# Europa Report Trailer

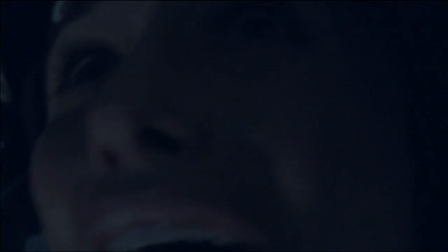I'm back to the shit now.
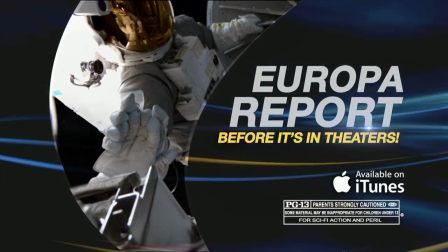Europa Report. Watch it now on iTunes before it's in theaters August 2nd.
Most science fiction films really, you know, stray towards the science fantasy aspect, but this one was much closer to the films that I really love,
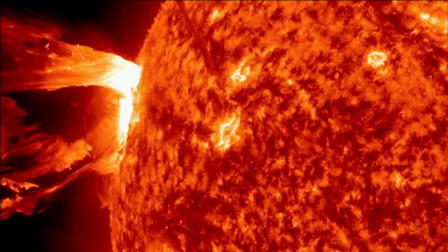like, you know, something like 2001 or Sunshine, where there's a lot of scientific, you know, integrity to the story as well.
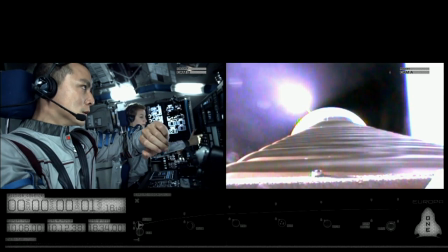Three, two...
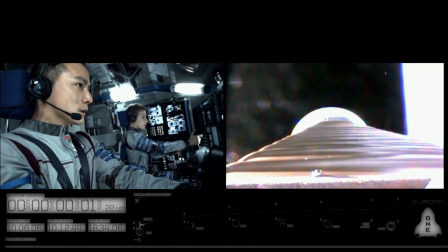I was just blown away because of the attention to detail in
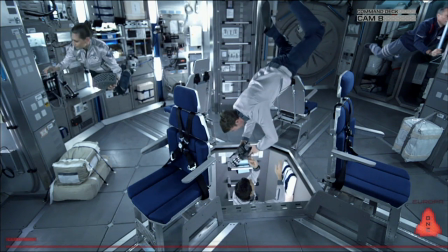all of the science and the accurate way in which they depicted this journey.
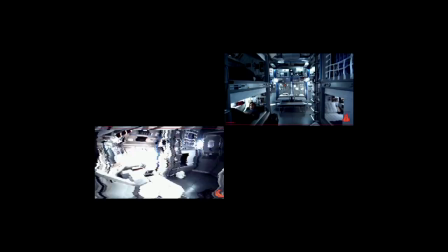It's set up like a documentary that's made by the company that sent out the astronauts in space.
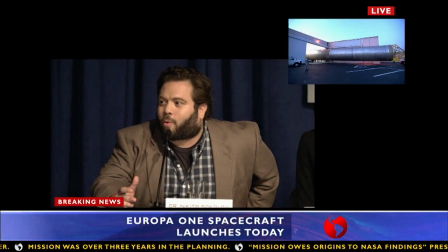From one perspective, you can say our mission actually began 400 years ago. That's when Galileo first saw Jupiter.
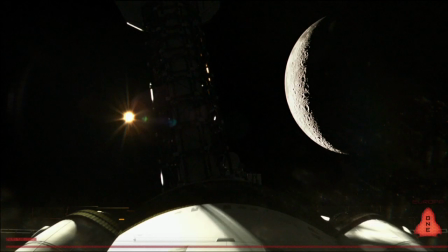If life exists on Europa, it will be the single most profound discovery in human history.
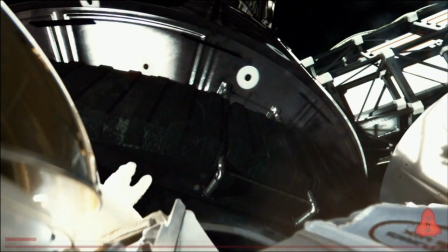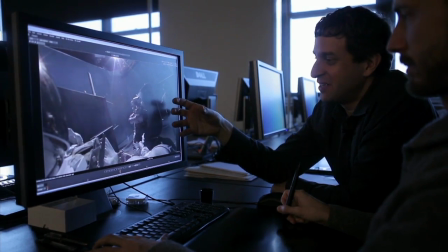The floating movement of astronauts was achieved in a number of ways, you know, anywhere from what you see here,
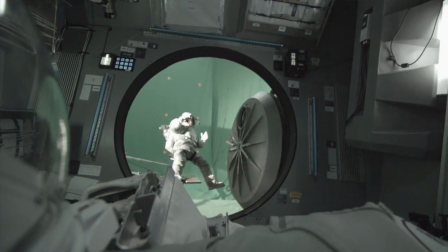which is an actor on a dolly moving through the shot to floating on what was called a parallelogram,
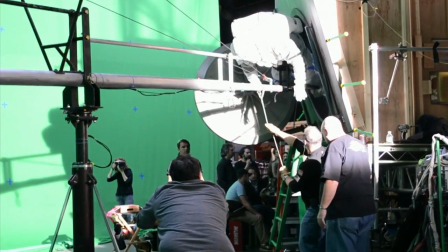which is basically a balanced bar that this actor is on, which lets us rise the actor very fluidly and drop the actor.
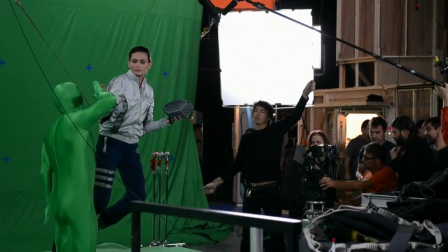And in some scenes, we also did some wire work as well to achieve a weightless effect.
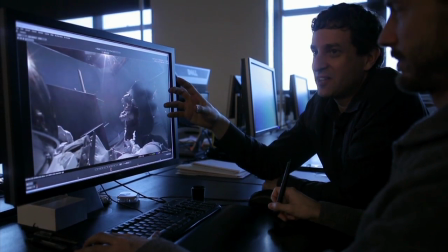Here we have a still frame of one of the green screen shots of the astronauts that we shot floating on the stage.
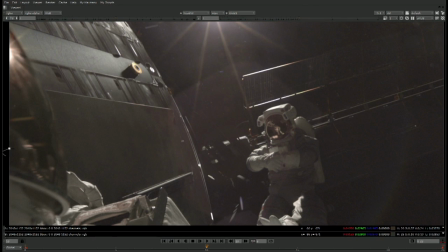So once we have a very nice, fluid shot, we then can jump to the final and see just how we integrated them along the surface.
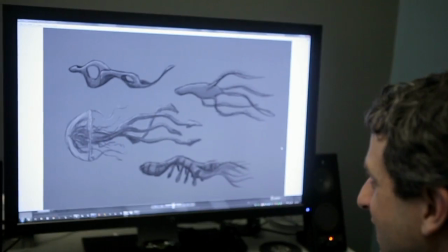It's okay. Andre's okay. We're testing.
The film needed to have a creature of some kind that lived in the water underneath the ice.
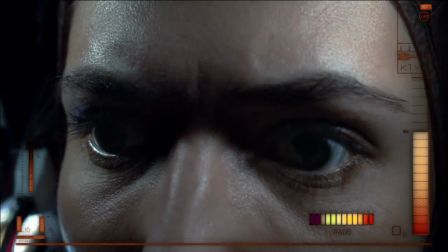I want to see if it's reacting to my lights. I'm going to turn them off.
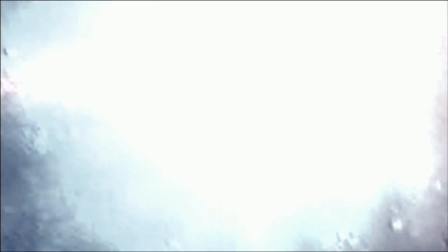For a lot of the design of the lights, we looked at a vampire squid.
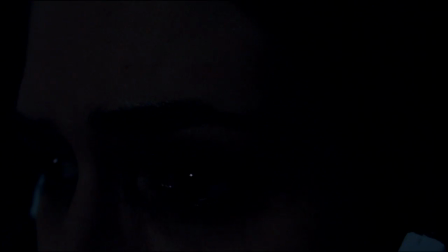I'm seeing it through the ice.
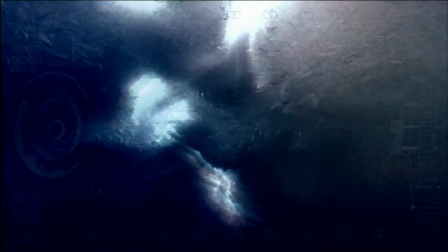It really just helps it be strange and mysterious, yet roughly adhere to what biological, bioluminescent creatures on Earth would be doing.
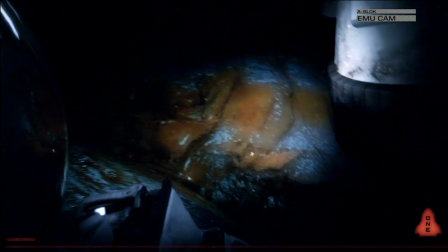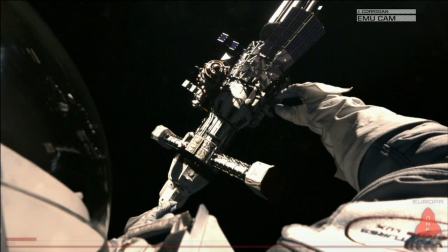I'm really excited to see the audience reaction to this movie because there's really nothing else like it.
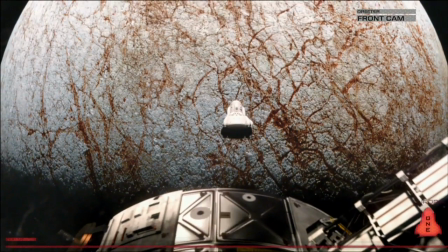The biggest challenges in tackling this film, I think, really were trying to create visuals that serve the story and were dramatic,
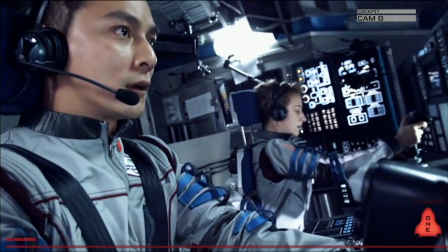yet also very much adhered to a scientific reality. That made it a little bit tricky, but it was a pretty fun challenge ultimately.
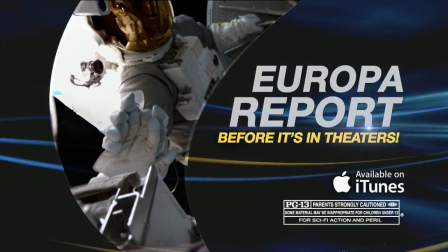Europa Report. Watch it now on iTunes before it's in theaters August 2nd.